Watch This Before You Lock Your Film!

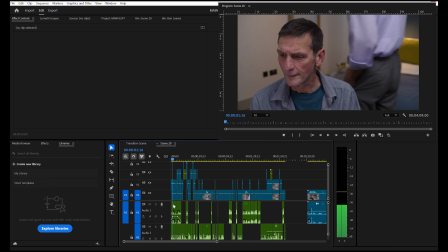245s
But we changed that to Connor already on the phone at the start of the scene and just getting rid of that opening shot,
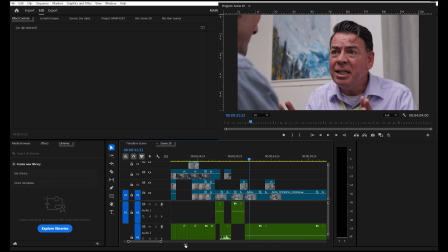251s
and the other scene is nicer with a bit of depth of field and Connor walking in the background.
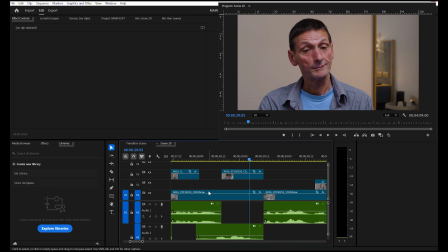258s
And here's some specific editing that we're going to do right here. Just going to take the end off this.
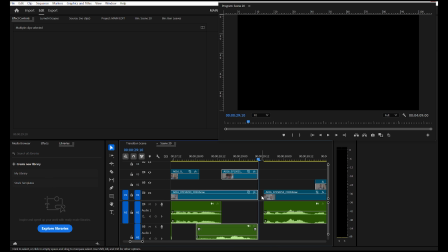267s
So we're just going to shorten this so that there's more of an impact.
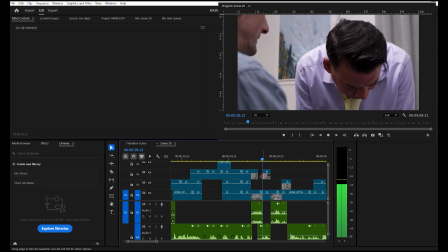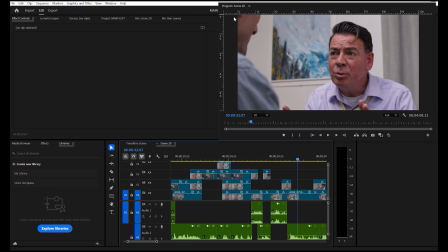276s
And those are the kind of edits I've been doing in that scene, just taking off whatever, maybe 7 or 8 or 11 frames there.
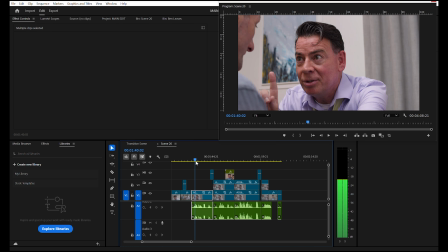283s
But then there are also bigger examples, so listen to this.
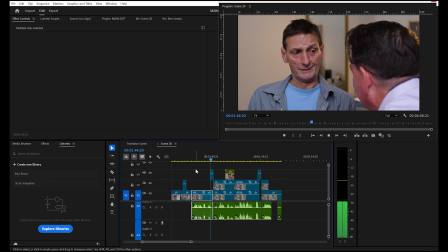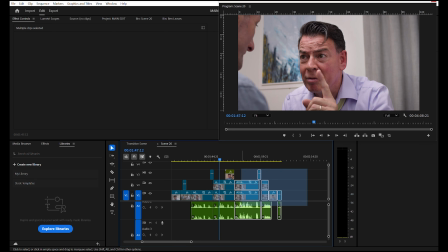292s
So, seems relatively straightforward, two people talking, bit of dialogue,
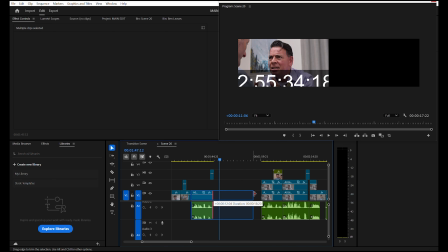295s
but we also cut out this whole extra bit of just Connor going on, which was just too slow for the scene.
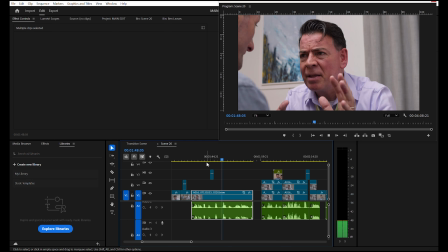302s You understand? The garden, Harry. It's a metaphor.
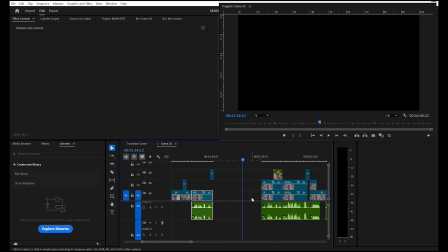308s A metaphor that says everything.
So, it was in there into the film for a long time, but it was just too slow.
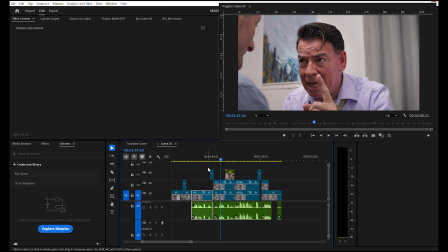316s
And we just needed to get the scene done, get the scene tighter, get it down from, I think, 3.5, 4 minutes down to roughly 2 minutes now. And I guess the main takeaway here is just that, small changes can have a major impact. So this might not be as relevant to you, but this is a major thing I'm dealing with at the moment, is the sheer amount of incomplete visual effects.
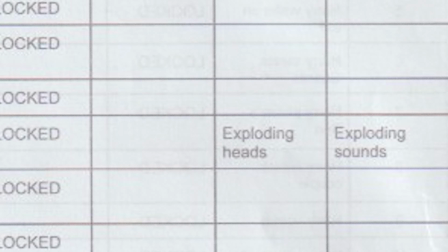338s
I was off for 2 weeks over Christmas, so I did a really good job there, if I can say so myself, of just,
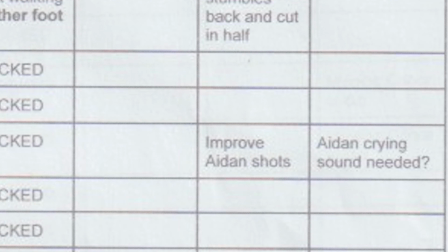345s
buckling down and getting all the shots done in scene 68. But there are still moments, sequences, and full-on scenes which still require a lot of attention from me, and I really need to make time for this.
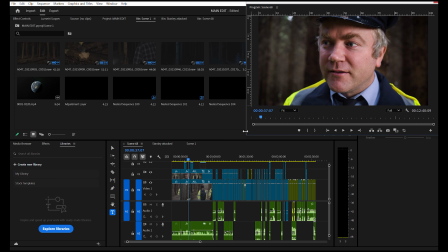362s
I really do. So, as you can see from the last video, with the visual effects, it's very hard to speed it up,
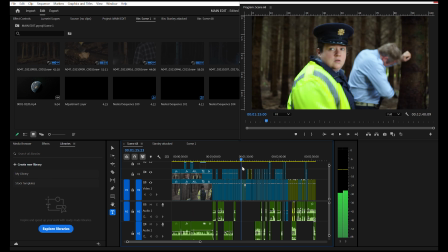371s
because the process is the process, going from Wonder Studios to Blender to After Effects,
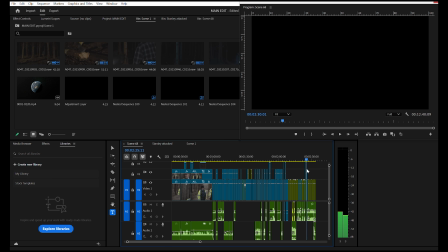375s
so it's hard to speed that up. But here's a good scene that I worked on over Christmas where I did a lot of the aliens attacking the guards, and that's all complete.
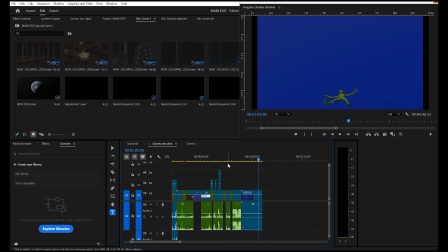384s
But if we come to this scene, now there's a lot of blue screen shots from awkward angles where I still need to get the backgrounds in from low angles and handheld shots. And then other scenes, there's just this. So this is an interesting period for me, really, if I think about it, because I've had ownership of the film for so long, being one of the writers, being the director, being the cinematographer, being the producer, being the editor, doing the special effects. But I'm not going to do the music, and I'm not going to do the post sound. I'm handing those off to other people. But, I need to kind of let go of the project now, but I also need the project to be in as good a shape it can be, so that when these other people are watching it, who weren't involved necessarily in the main bulk of shooting, they need to know what's happening in the film. So you need to make sure you're organized at this point, that when you are handing your film off to other people, they have a very clear idea of what you want and what you need. So editing is all about honesty. The more honest you can be with yourself about your footage, the easier it'll be in the future to sit in front of your film with an audience and be able to enjoy it. So you need to forget any preconceptions you have. This is your last chance to save your film. This is your last chance to save the film. So be honest with yourself, please, about what is and isn't good enough to go in your film.
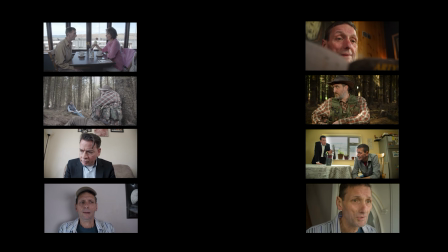469s
And I've lots of examples of where I decided that there were things that I had shot that weren't good enough for the film.
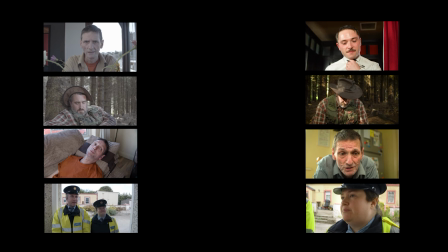475s
And here on the left are 4 examples of scenes that I decided weren't up to the quality I needed them to be.
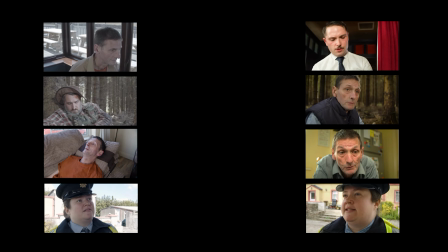483s
And there on the right are the 4 scenes they were replaced by.
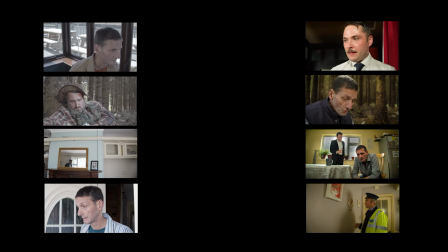488s
Sometimes we changed the location.